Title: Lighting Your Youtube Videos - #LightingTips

What's up guys, Trey Lowell here, and today I want to talk to you about the number one thing you're probably not taking in consideration on your videos. That's lighting, coming up next.
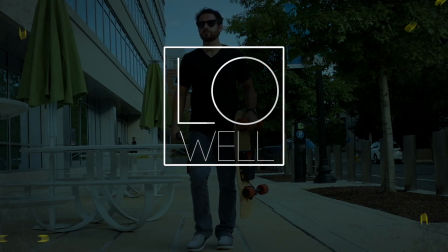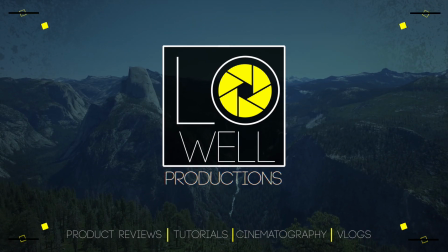So when it comes to lighting, there's going to be a couple of things a lot of you have questions about. Budget, what's needed, how many lights, and honestly, do I need them? Well, let me be the first one to tell you, when I first started making these YouTube videos, I did not use any light. I only used natural light. And typically what I would do is I would position myself near a window on a sunny day. That way I could get as much natural light as possible to light myself and to light the scene. Well, as these videos started getting taken to the next level, I found out it was absolutely necessary to add lighting. And to give you an example of how many lights are on this set right here, 6. And I want to show you exactly what it would look like using no lights, and we're going to build 1, 2, 3, 4, 5, 6. That way you can see the set come to life and you can see the value of light and what it brings to the table. So let's go ahead and jump in with the 0 lights.
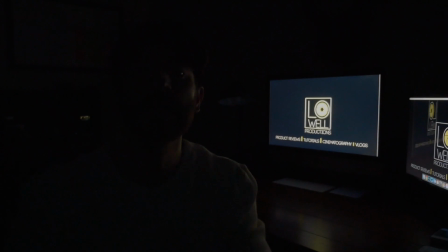[1:16]
So this is exactly what my office, my set, whatever you want to say, looks like with absolutely 0 lights, except for the screens behind me. The camera's at 3200 ISO. There's very little natural light actually coming in here to even light me. So this is to give you guys an example of what it would look like 0 lights.
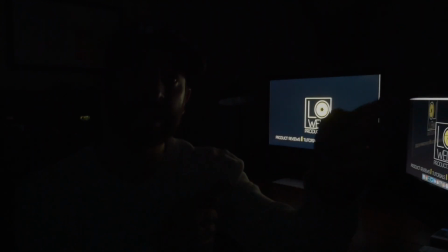[1:35]
So the first light I want to give you guys is the key light. So let's go ahead and jump into that.
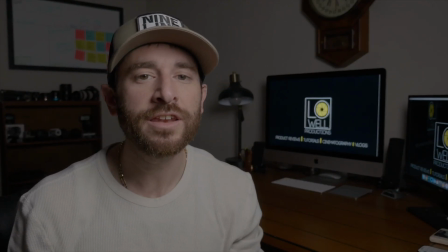[1:41]
All right, so now that we have our key light on, let's talk about the key light in specific.
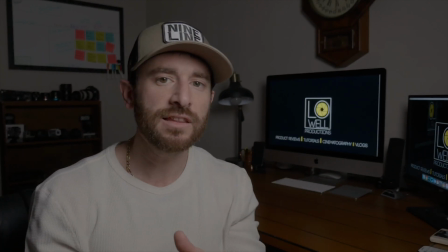[1:47]
What is it supposed to do, and what purpose does it serve? Well, the key light actually is positioned right here, just a smidge
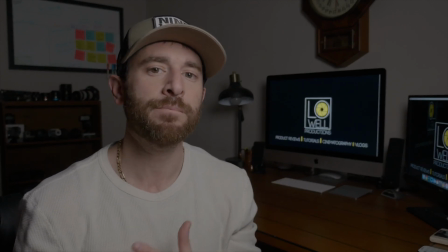[1:56]
offset of my camera, and its main purpose is to light me, the subject.
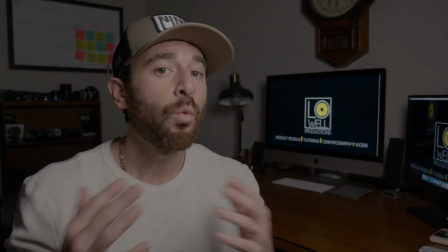[2:02]
Now, what is it going to do?
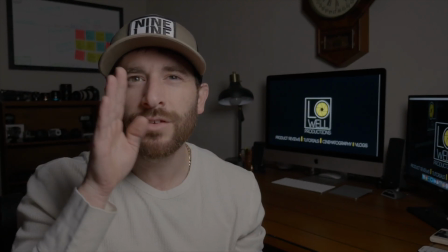[2:04]
It's putting light on my face, and it's kind of giving a subtle roll off to this side of my face.
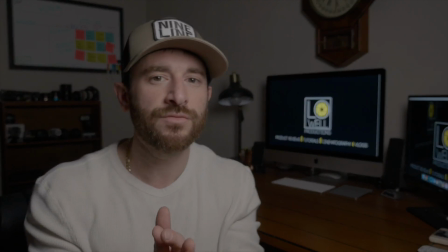[2:11]
And I kind of like that because that kind of gives you a little bit of depth,
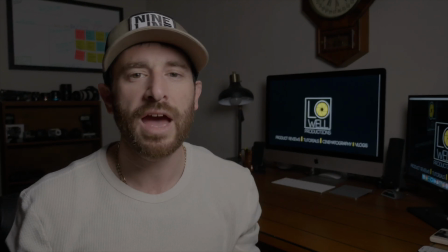[2:14]
and it also sets a mood and a tone for the actual lighting scene of my desk in my office space.
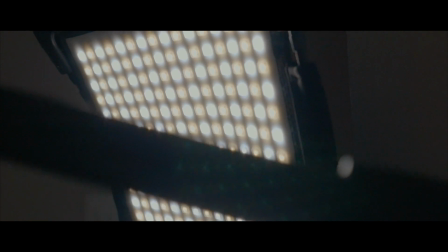[2:22]
Now the key light is a Drawcast bendable LED panel. It comes in right around $250, $300.
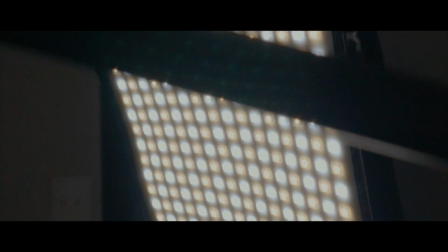[2:28]
I'll put the link below.
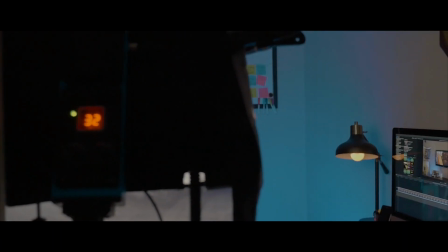[2:29]
But that is the first light I wanted to address of the 6 that I have on this actual set, or whatever the heck you want to call it.
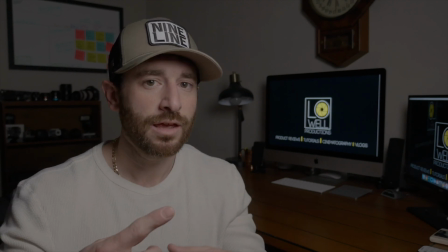[2:37]
And the next one I want to show you, which is very subtle, but as we start building, the whole office or desk space will come to life.
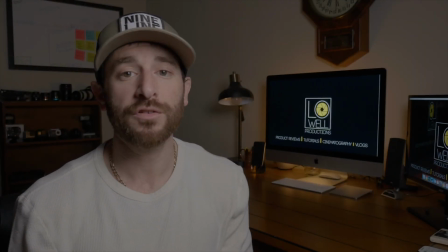[2:46]
So let's jump into the second light. Okay, so we've added our second light, and it is literally right here.
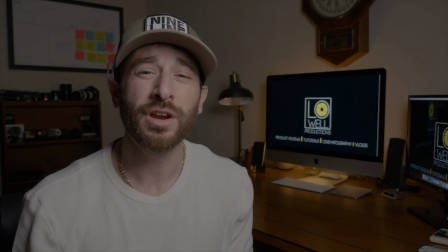[2:53]
And the main purpose of this light that is over my left shoulder is to kind of bring to life my computer and make it pop.
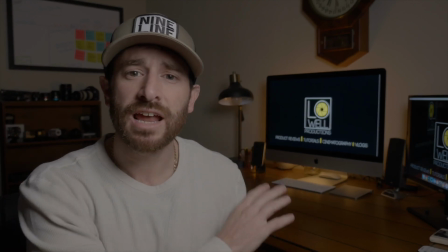[3:01]
So what you can see is it's got a little bit of an orangish yellow over here,
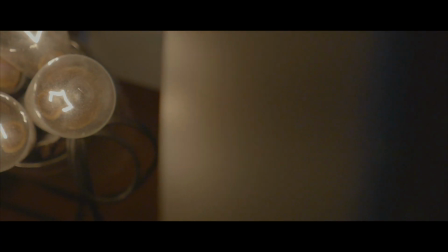[3:07]
and all that is a couple of Edison bulbs that have just kind of been positioned and taped
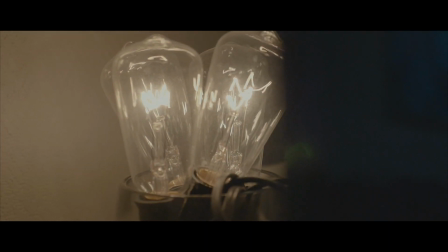[3:11]
together just to make that area of my desk pop.
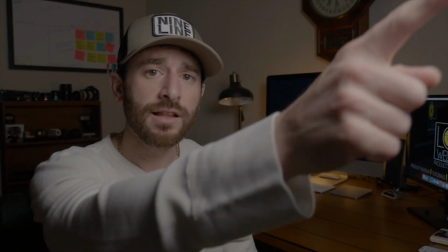[3:16]
So at this point, we have our key light to light me, which is positioned right here.
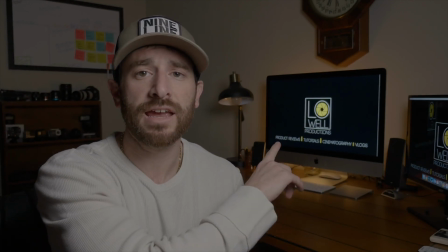[3:21]
And then we have a little bit of an accent light back here to light our computer screens.
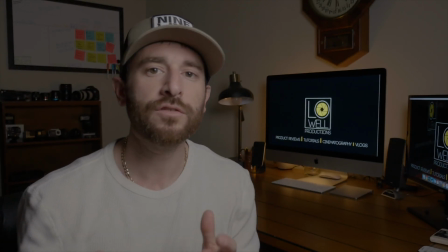[3:27]
So we've officially done 2 of my 6 lights. So let's go ahead and jump into the third and fourth light.
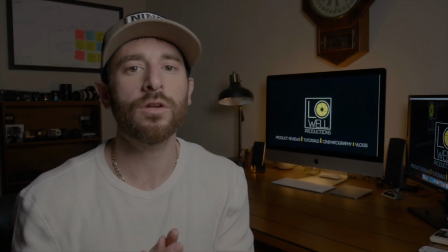[3:35]
And the reason I'm gonna do 2 this time is these are gonna be some colored blue lights that I
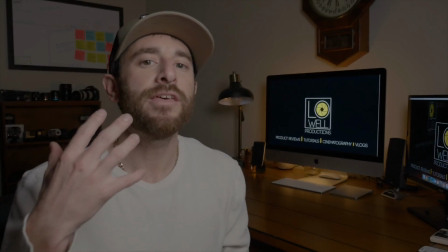[3:40]
have behind me to kind of make the background pop and come to life.
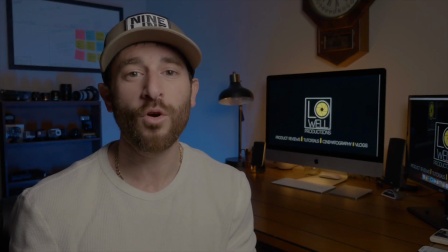[3:46]
So let's go ahead and see what that looks like. Okay, so that's light 3 and 4, and those are the LED lights that I
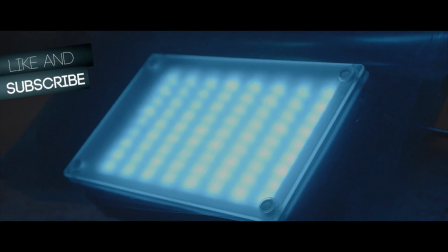[3:55]
have positioned on the ground with blue gels to kind of bring the environment to life.
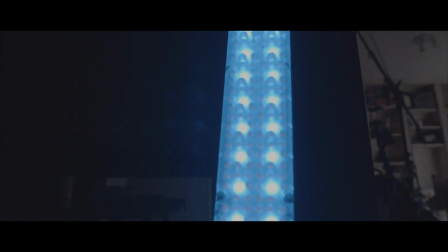[4:01]
So instead of behind me having just a white wall, I have actually shot some blue light up onto the walls to,
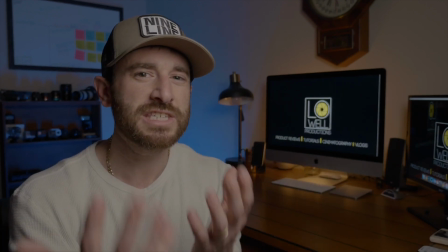[4:09]
one, create some depth, but also to just bring some more colors to the scene so that it's not just all white and flat.
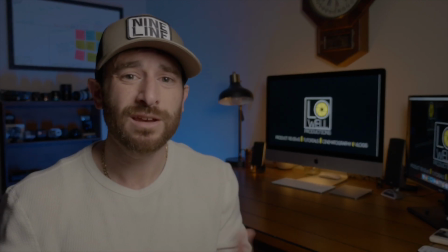[4:17]
And the sole purpose for them is really to just bring some color into the environment.
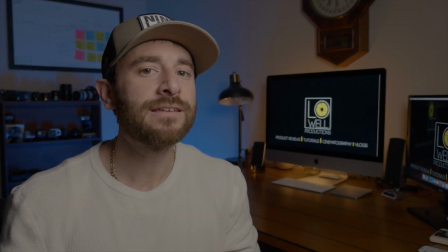[4:24]
All right, so now let's go ahead and to jump into light number 5.
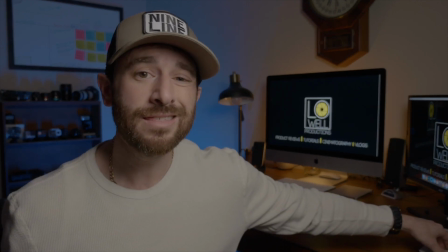[4:29]
And honestly, this is a simple one.
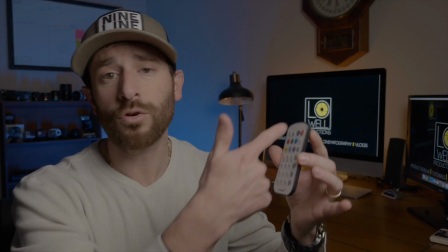[4:31]
It is just a little colored, several colored bulb that is actually in my lamp right here.
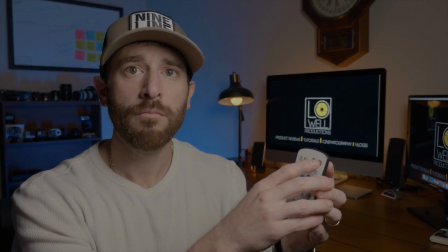[4:39]
And with a simple on, boop, there we go. we're in business.
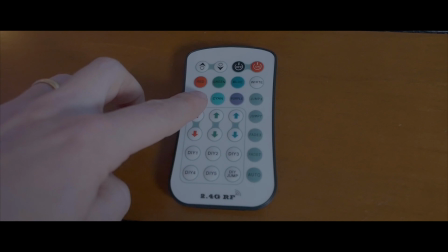[4:44]
And I tend to use yellow when I shoot these kind of videos, and I turn it down as little as possible,
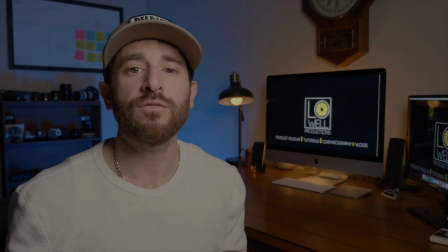[4:51]
mainly because once again, it's bringing the environment to life.
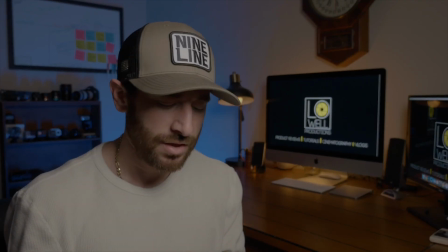[4:56]
And it's very subtle, but it's nice to have. And we have the option of going blue.
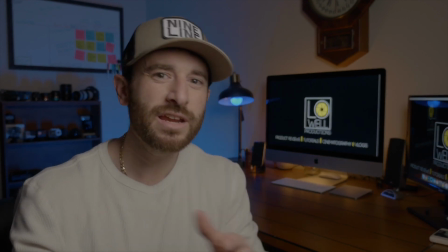[5:01]
There we go. And the reason I don't usually use blue is just it's overpowering.
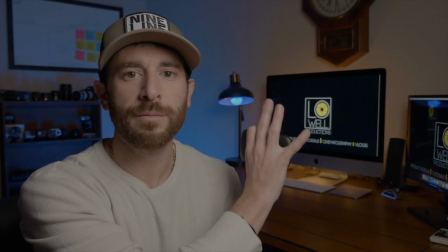[5:06]
I already have the blue LEDs on the ground shooting up at the wall, so no need to overkill.
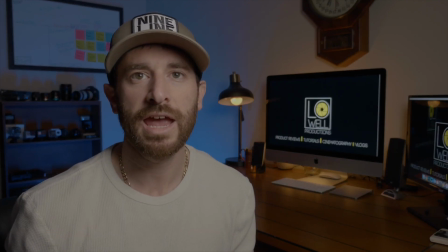[5:11]
So I tend to go with yellow, and I turn it down as low as possible.
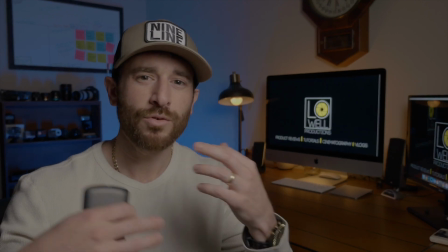[5:17]
And it kind of just makes the scene pop. Once again, it's about creating depth.
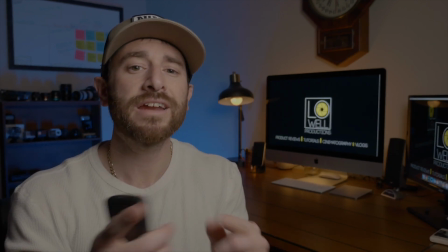[5:21]
It's about creating a mood, and all these lights, when combined together, start to really bring the environment to life.
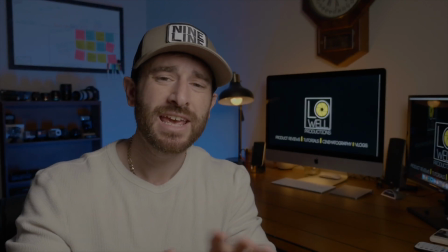[5:29]
So that is our 5th light. Okay, so let's jump right into light number 6. And this is actually gonna be the one that you guys probably will not notice the most,
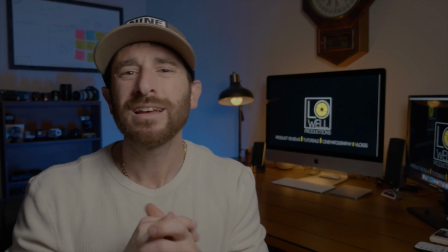[5:38]
and that is going to be a hair light, maybe a fill light.
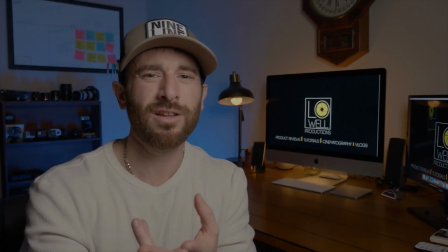[5:43]
I don't know what you guys wanna call it. I call it a hair light, and really,
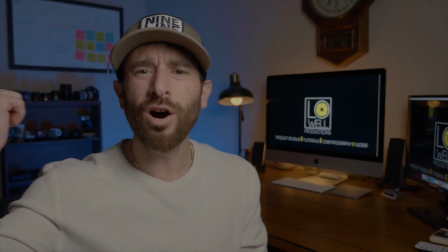[5:47]
it's a light that is going to be kind of positioned back off the actual set that's going to hit the side of my face,
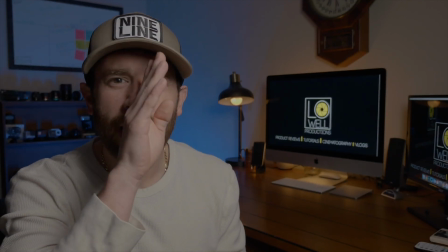[5:55]
mainly so that I don't have as much shadows.
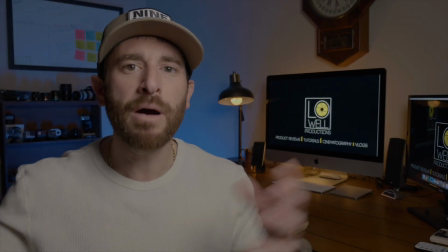[5:58]
And if it hits me in the back, it's actually gonna make me pop and separate me from the background, and it's gonna create more depth.
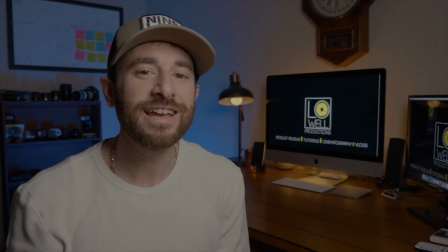[6:05]
So let's see what that looks like. Okay, so light number 6 has been added to the set.
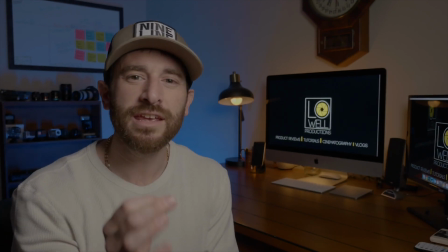[6:10]
Like I said, this one is the most subtle of them all,
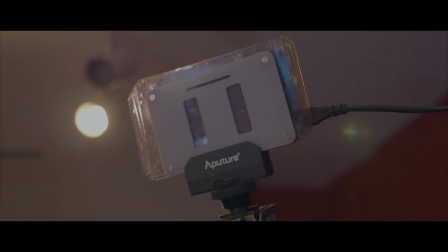[6:14]
but what I've found in my experience with using a little bit of a hair light, like I said earlier, it's just gonna make you pop,
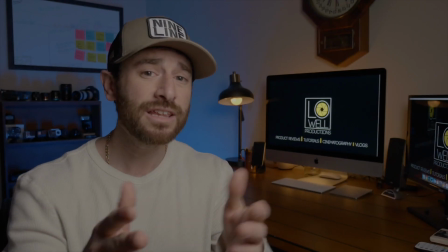[6:21]
or it's gonna make whoever that you're filming pop. It's very subtle. I highly recommend that if you have a spare light, it could be even this big.
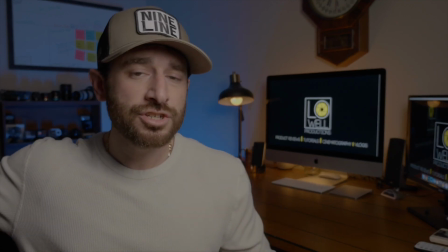[6:29]
You can use an iPhone, it doesn't matter. But as long as you are hitting someone from the back, it's gonna make them pop.
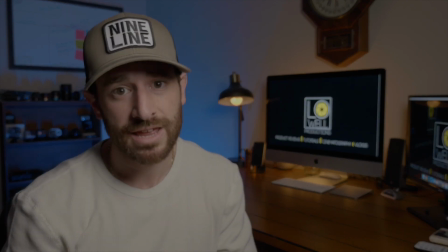[6:36]
And I just recommend that you guys go out there and you try it. So, guys, that is my lighting setup. All in, I would say maybe I've invested $400 in lighting. And it comes back tenfold, because you're gonna purchase these lights, and if you're like myself, you are gonna use them in your own business projects, and you're gonna use them on your YouTube channel. So I highly recommend that you invest in some lighting. And hey guys, it's Trey Lowell with Lowell Productions, and as always, if you like this content, go ahead and hit that like button. And if you like this content that I've been creating on this channel, go ahead and hit that subscribe button. And I hope you like this quick tutorial about lighting. If you would like me to go further in depth, definitely drop a comment below. And as always, I'll see you guys in the next video.